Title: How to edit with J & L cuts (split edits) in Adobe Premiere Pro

Hello and welcome to Video Revealed. I'm Colin Smith. It's time to explore J cuts and L cuts, also called split edits. Shout out goes to Aklish Reje for requesting this tutorial a few years ago. Yes, it's taken me a while to get this, but I needed the right material and I didn't have it, so actually I made the right material. Now let's give credit to where credit is due, and the amazing Dee Dee Allen,
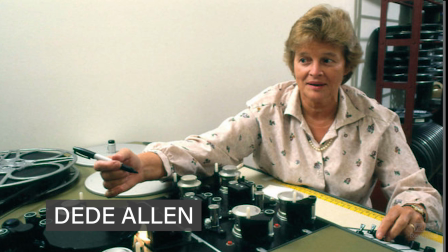(0:38)
let's give her credit, because before Dee Dee, there were no split cuts, L cuts.
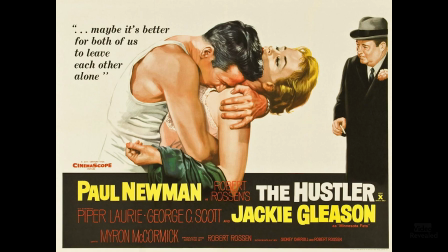(0:45)
Dee Dee edited Bonnie and Clyde, The Hustler, Slaughterhouse 5, Serpico, Dog Day Afternoon, Breakfast Club. If you haven't seen these movies, you should, because they are fantastic and they have some great editing. I mean, Dee Dee is just, she's one of the original editors that pushed editing. And before J cuts and L cuts, you couldn't have something do that because it was just considered wrong. So, It's really, really simple, and it has to do with rolling edits, and I'll show you how we can do this multiple different ways. But I want to play you this scene right now, and somewhere in here is a J cut. So let's just have a listen.
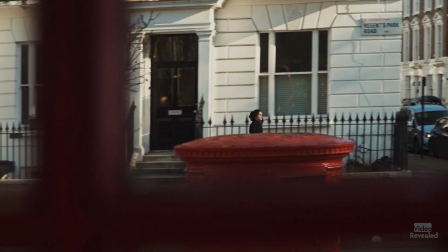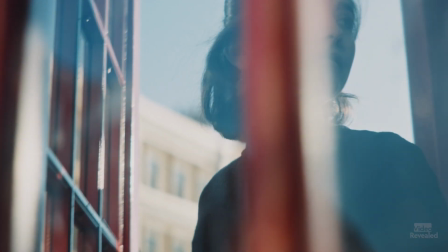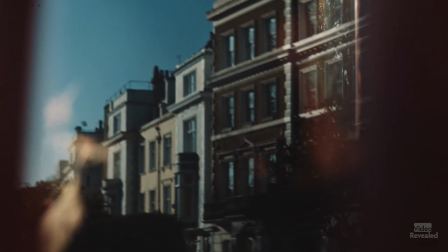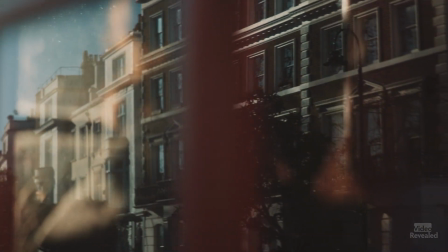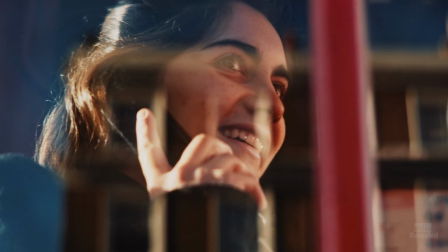(1:52) Maybe I'll come and see you. What do you think? I could be there this weekend.
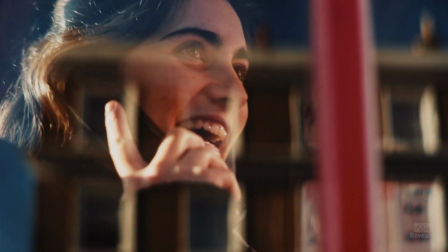(1:56) Okay.
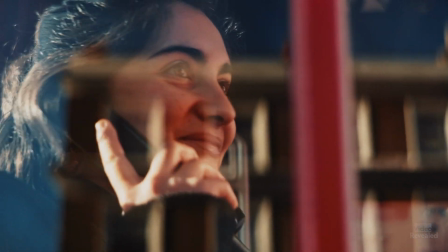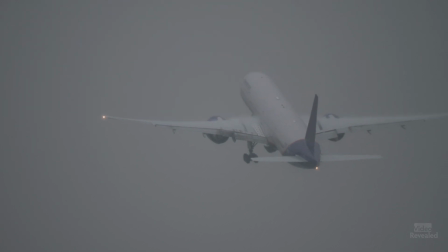All right. So you think you know where it was? Okay. It's the plane.
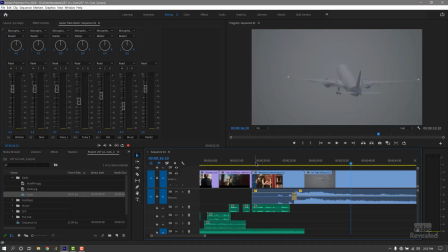(2:12)
Let's go have a look. So here's the, here's that edit.
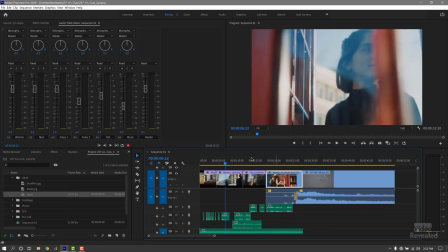(2:18)
I've got a bunch of clips, including all the shots of the young woman.
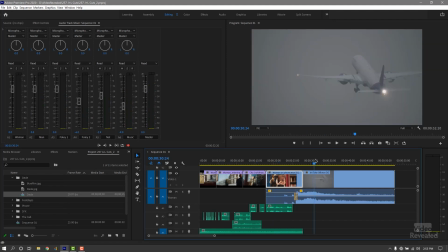(2:23)
And then there is the plane. So these are just straight cuts in here.
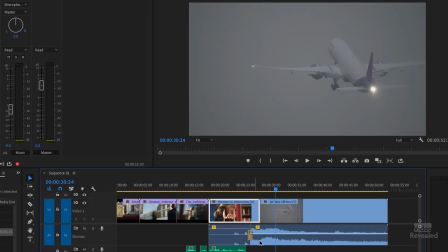(2:28)
There's nothing unusual. It's the audio that's different down in the bottom. This clip, if we turn on linking and I click on this,
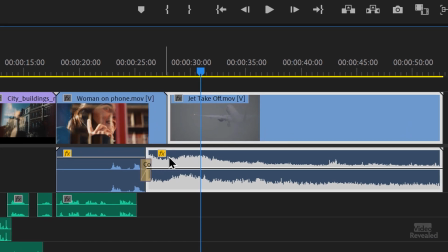(2:38)
you can see that the beginning of this clip starts before the actual edit. And the shape is not exactly a J, but that's where they get the J cut. It's a split edit because it's split between the top and the bottom, the audio and the video. Now, an L cut is just the opposite.
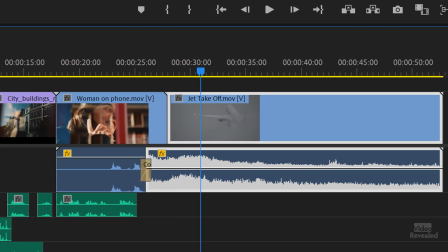(2:57)
It takes this and, oops, let me go back to unlinking, and it moves this over
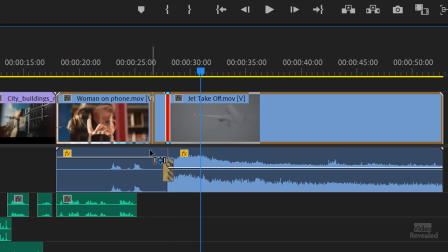(3:06)
to the other side. Now, I don't have enough of the clip, but that's an L cut where it goes the other way. So let's play that back again, but this time I'm just going to do a straight edit and you'll see how jarring it is.
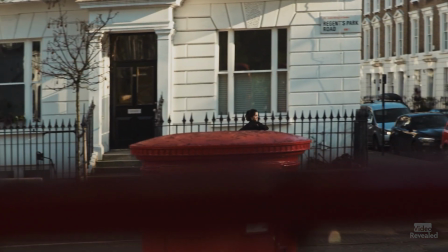(3:20)
All right, this is exact same thing without the J cut.
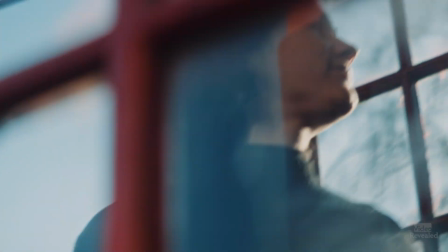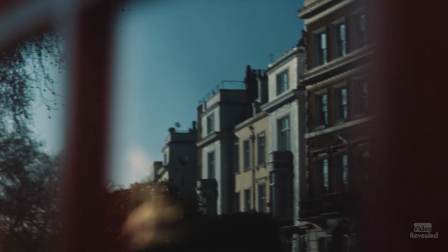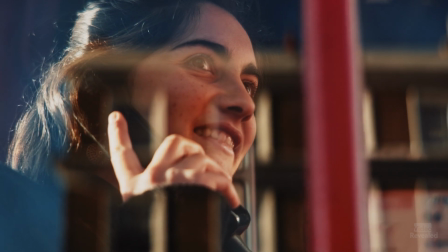(3:39) I'm thinking maybe I'll come and see you. What do you think? I could be there this weekend.
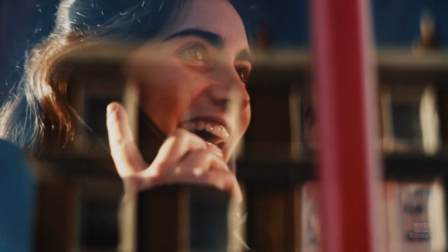(3:45) Okay.
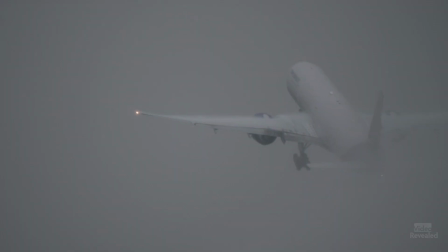In the J cut, the airplane sneaks up on you.